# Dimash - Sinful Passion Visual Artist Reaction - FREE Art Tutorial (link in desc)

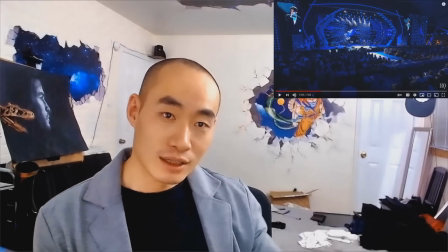Two is to really hide or de-emphasize the supporting
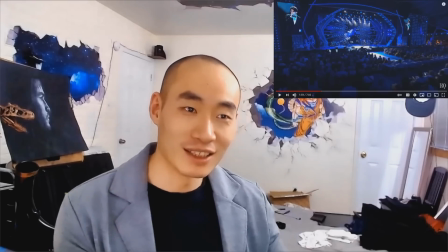cast, the people who are playing the piano and the guitar and so on, and put the entire focus on Dimash.
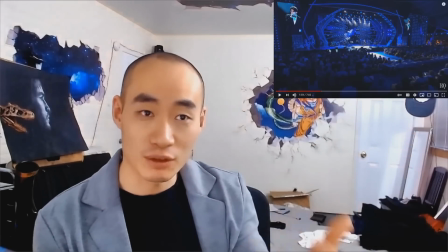As you can tell, all the white lighting, which is full spectrum light, I'm expecting it's probably like 5500K,
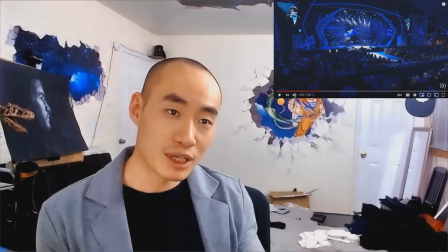which is means it's a near spectrum light, slightly yellowish color, and that is pointing directly at Dimash,
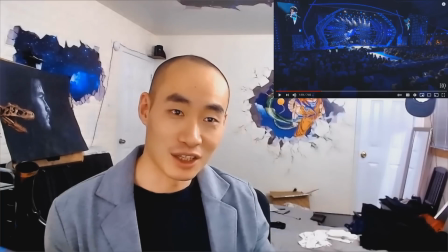which everybody else is hidden still and kind of like camouflaged in the background,
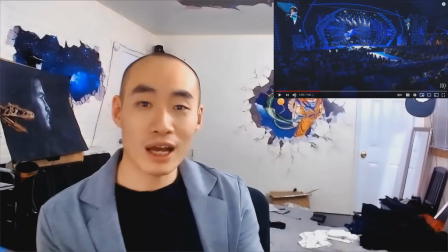and he just stood out, which is what I always like said that it should happen.
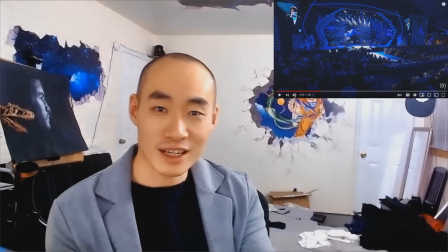Just put the attention on him and you're good, you know.
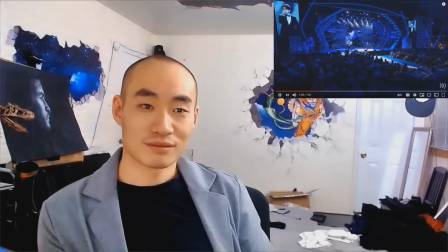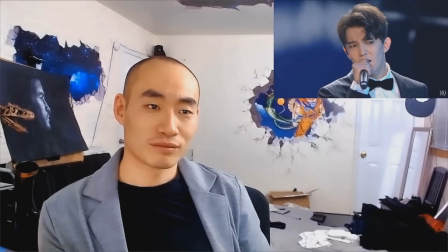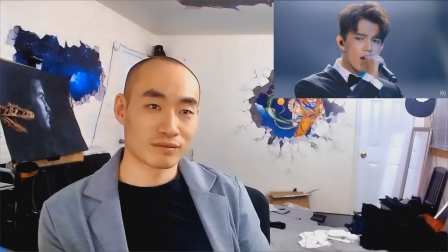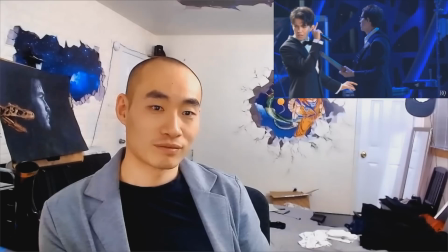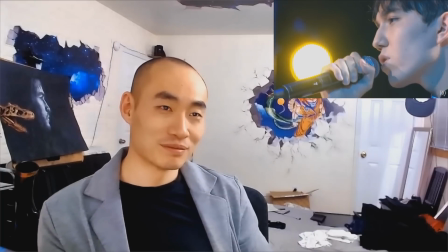Yep, the yellow inside.
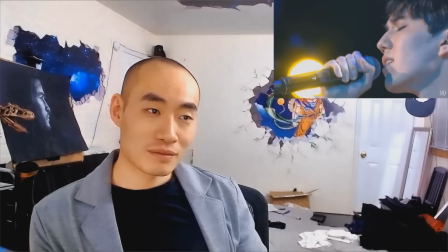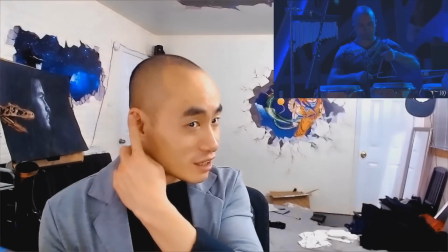You can tell that early on from the year.
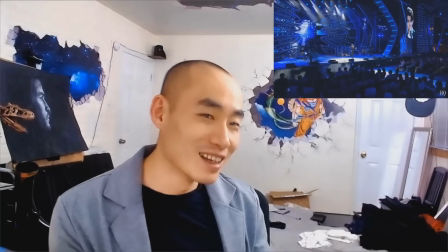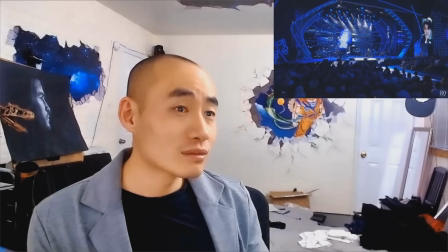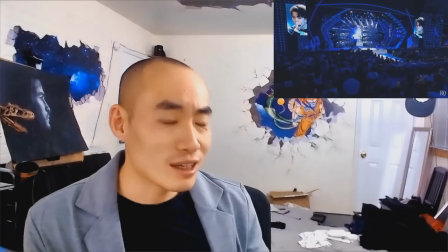There's not he's so in it. There's not a single note he's not like focused on.
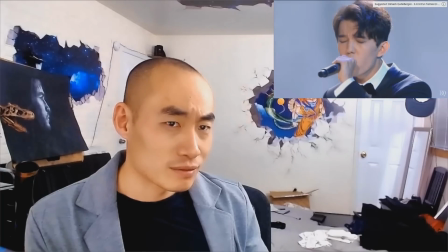With you.
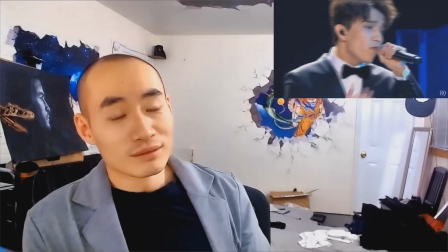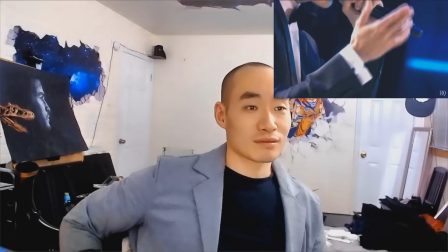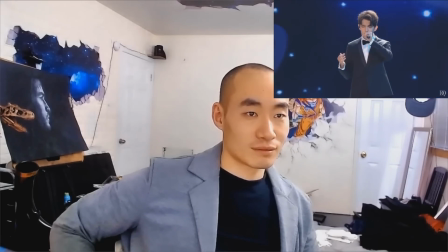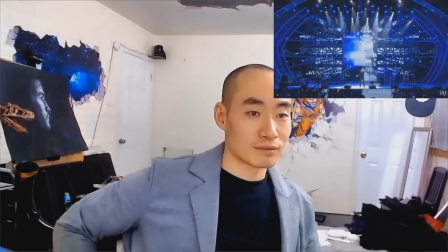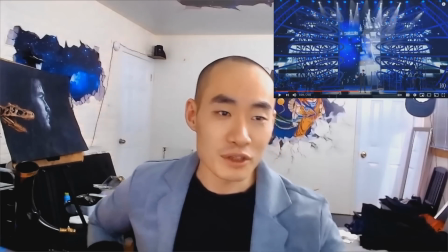Okay, I know he's gonna go crazy probably soon.
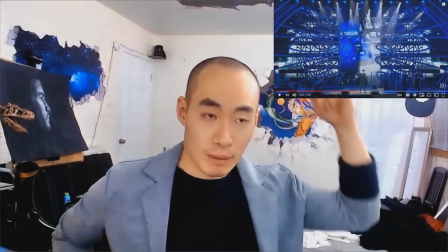Just another quick note is that the light that's hitting him, the light right now that's hitting him is mostly from the back, right?
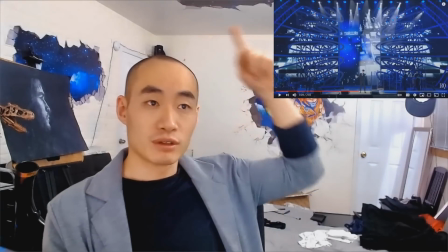So you get the rim light, which, and then from the top, which you can see from, you know, the top of his hair, and
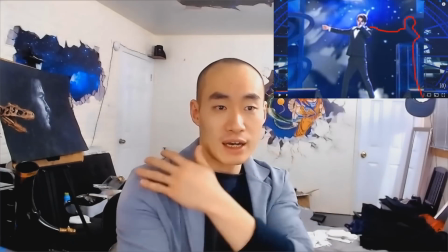you can see the shoulders, and it's basically even against the dark background with dark clothing,
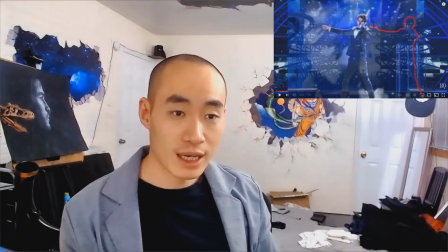you'll see the outline of him very, very clearly at pretty much any moment. But there's no direct light that is coming from front.
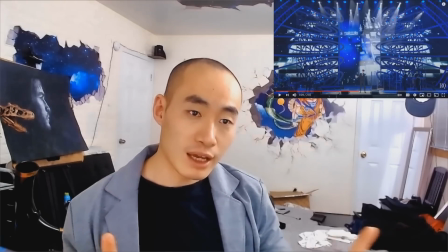That's good because he's lit up in the, from the front from by soft light.
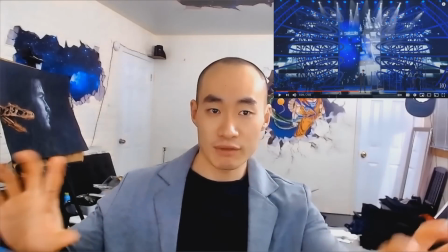Basically, it's all rebound light, very scattered light, diffused lighting,
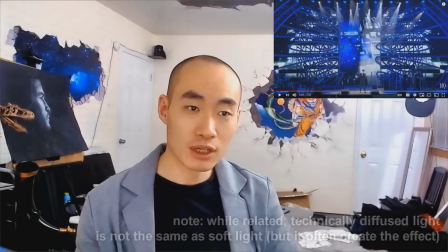which gives his facial lighting a very soft look.
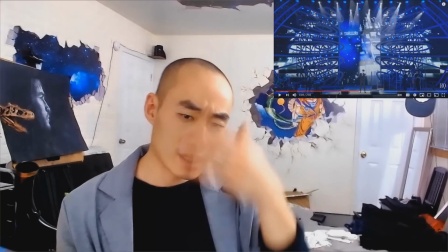At least this part is a very soft sound, or his
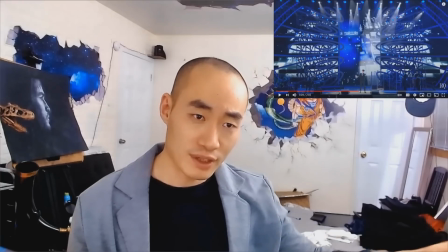singing in general is a very, very, very smooth and very soft, and the lighting on his face matches that.
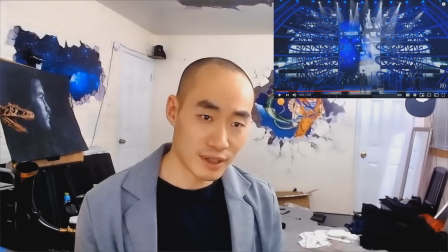It's very soft. There's no harsh light.
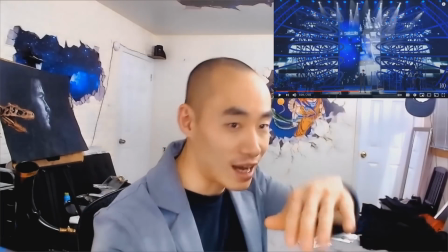The harsh light are behind him, creating that outline of his against the dark background.
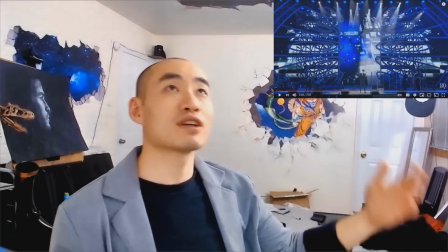I don't know if you care. It's like somebody lit up on a
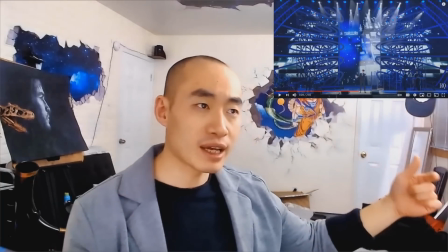midday versus somebody getting lit up by the light on a cloudy day.
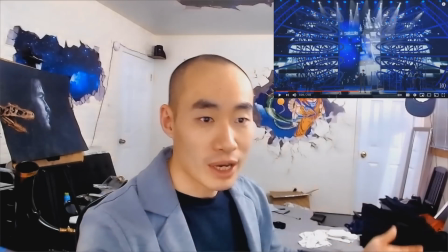It's very different light. You know, one's diffused, one is strong, very hard light.